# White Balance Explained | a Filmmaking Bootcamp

Today we're talking white balance, a setting that is quite important but might not be the first one on your mind. So white balance is a setting within your camera that is balancing the colors in a scene. If you're new to this it might sound a bit confusing but it's actually pretty easy. Basically different light sources have different color temperatures and this is something that we might have to balance out because they can vary from very warm to very cold or somewhere in the middle.
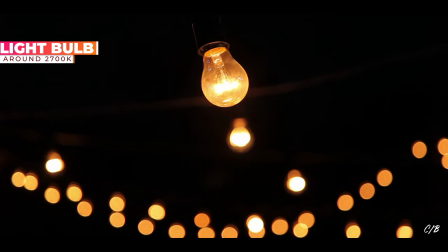0:30 For example, an old light bulb is very warm with its sort of orange glow,
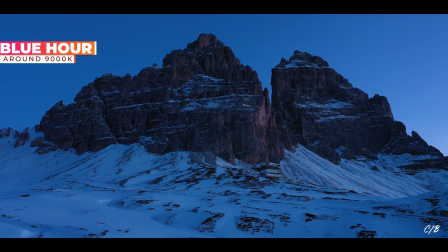0:35 while the ambient light before sunrise is very cold or bluish. So when we're out shooting, we dial in our white balance to best match the lighting scenario that we're in, so that the camera can tell,
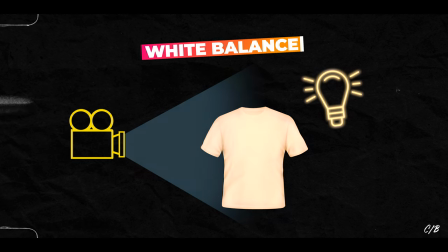0:46 oh okay, it's a bit warm in here, so I'll shift more towards blue to balance out and make whatever is white, white. Ergo white balance. Let's have a look at an example where I'm wearing a white shirt and I'm lit by an orange light.
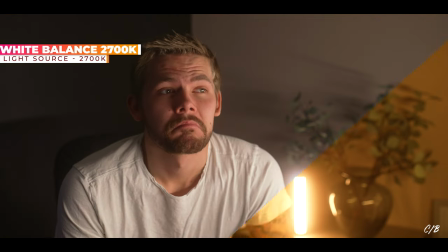1:02 If I tell the camera that the lighting in here is warm, it will compensate by adding more blue to the image until my white shirt is white again.
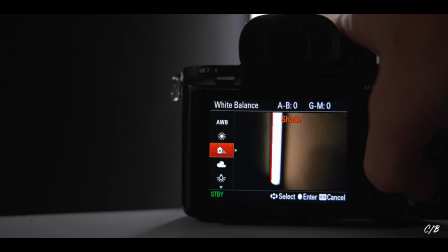1:11 Luckily this isn't very complicated because we have these presets within our cameras that sort of indicate which setting is appropriate for the scenario. All these presets or symbols follow the Kelvin scale,
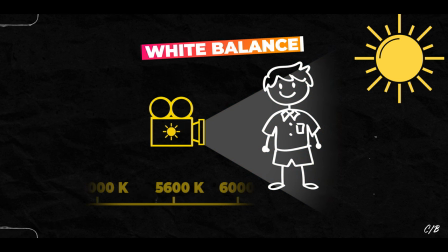1:22 so for example if you're out on a sunny day you can select the sun symbol and it will automatically set the white balance to 5600. Now even though these symbols works great 9 times out of 10 there are sometimes scenarios where the lighting is mixed.
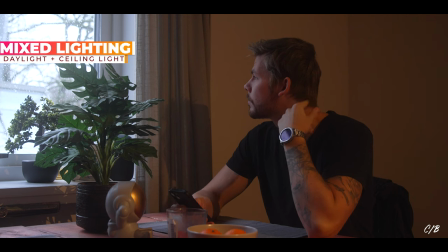1:38 Like in this example here I'm sitting by the window that is casting a white sort of bluish light and I have a warm light that comes from the ceiling lights. This doesn't look super flattering to me because I generally think that yellow ambient light is quite ugly. Unfortunately though, there are no way for me to compensate here, because if I add more blue to the image to compensate for the yellow ceiling light,
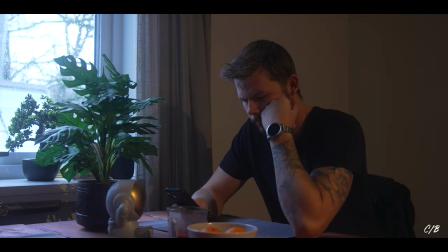2:00 the window light will become very blue, and I don't want that.
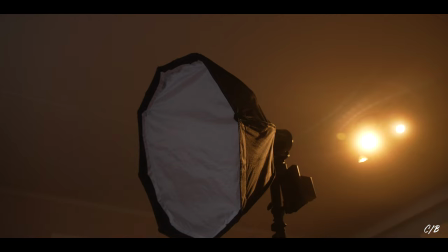2:04 The optimum thing to do would be to cancel the ceiling light and put in my own light with the same temperature as the window.
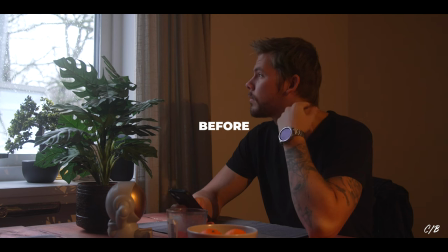The next issue that we can run into is when none of the presets matches the lighting in your scenario.
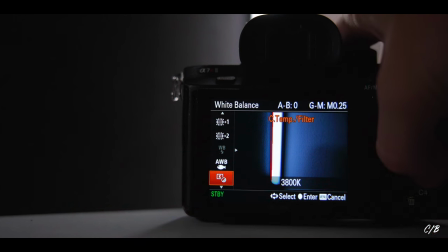2:22 This is when you can set a custom white balance. To do that, you simply choose the custom symbol and you dial in whatever you want. You can dial in colder or warmer or more green or more magenta. And it can be hard to set the exact white balance that is matching your scenario, but just get as close as you can and you can fix the rest in post. Okay, everything is super clear, but what about if you don't have anything white in your scene or you have a very colorful setup like in this example here?
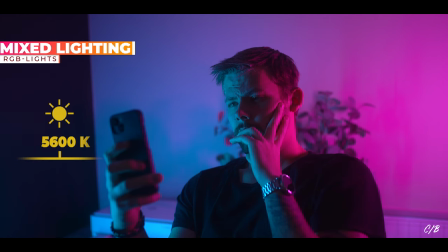2:52 Whenever I have a setup like this I always go for the daylight preset or the little sun because it doesn't change anything. Teal stays teal and pink stays pink. If I were to use the shade preset it will make everything warmer and that would ruin the hue or the color. The last thing we need to talk about is auto white balance and just like with any other setting I would never recommend you to use auto because the camera has no brain. It can think for itself. This This means that every time you turn the camera towards something else, it will probably shift the white balance even though it's the same scene and the same lighting setup.
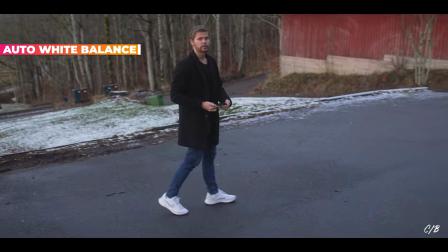3:30 Let's look at an example. If I'm walking around in a place and the lighting is changing, so is the white balance.
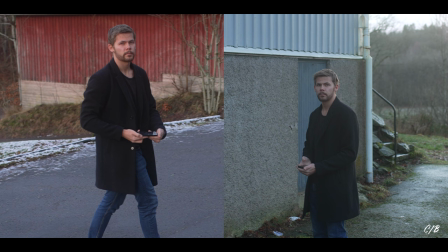3:37 And if we pause two frames and put them next to each other, we can see that the colors have shifted. And this is just a pain to sit and color correct. It's a lot easier to just color correct the whole thing once than sitting and color correct every single shot because the white balance has shifted.
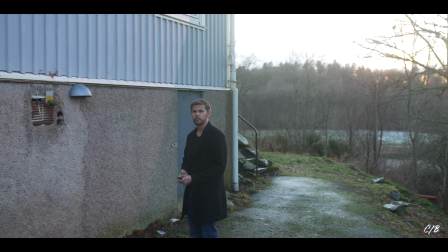I believe that's basically everything you need to know about white balance. Just a good rule of thumb is to keep whatever is white, white.